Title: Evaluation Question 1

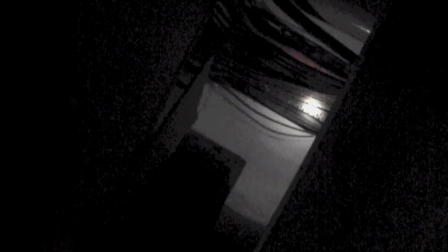Here are several thriller conventions. A face over the shoulder appearing confirms our fears from earlier, that something or someone would come out the darkness. The antagonist is wearing a suit. The connotations of this is that he either works for powerful people or is a powerful person himself.
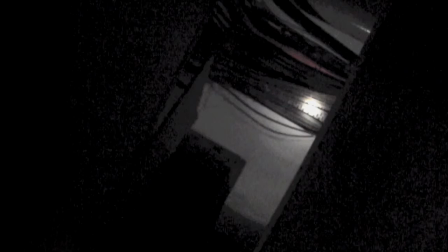Suits are often worn to show authority and power. Overlapping editing and a boom, non-diegetic sound effect are combined to affirm the fact that our protagonist has been caught by the bad guys. The candle dropping signifies the male protagonist's demise.
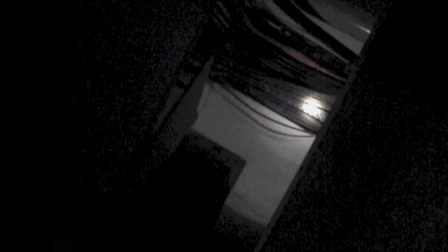The sweep transition is also used, we thought pretty inventively, for the same reason. It is like a page of a book turning, linking back to the diary.
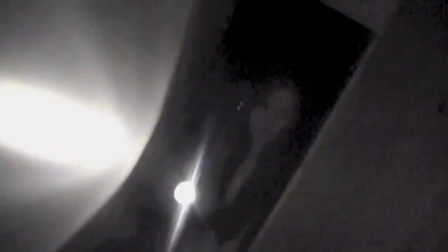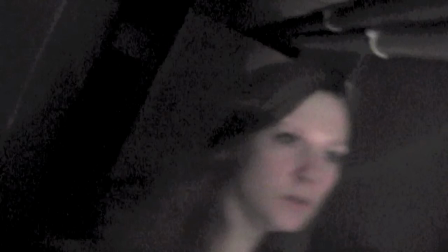The last part has very kinetic camera work, fast edits, and a hyped up score, all leading up to a climax of the event. This is a classic convention for thrillers.
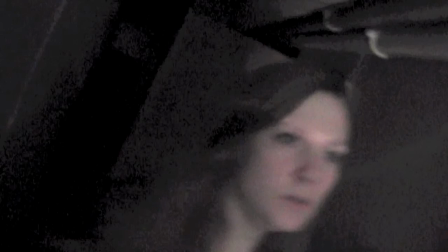It seems she realizes she is in danger and attempts to hurry out. The protagonist trips, the score cuts, and the screen goes black. The torch rolling across the floor creates more enigmas about her fate.
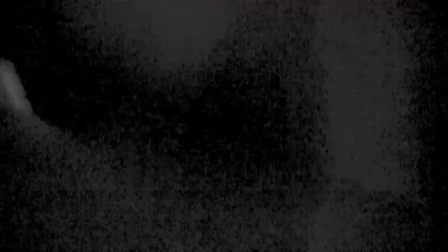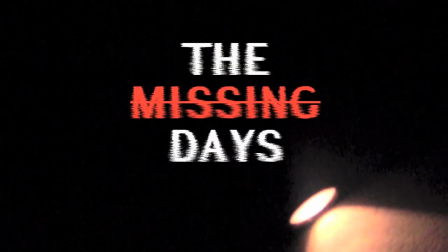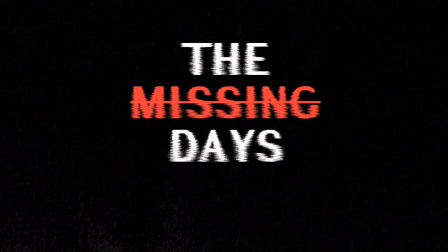The title from the film pops up at the end, like many opening sequences, signifying the end of the opening and the start of the film. The titles themselves create even more enigmas. This is how a thriller opening sequence both uses and challenges the conventions of classic and contemporary thrillers.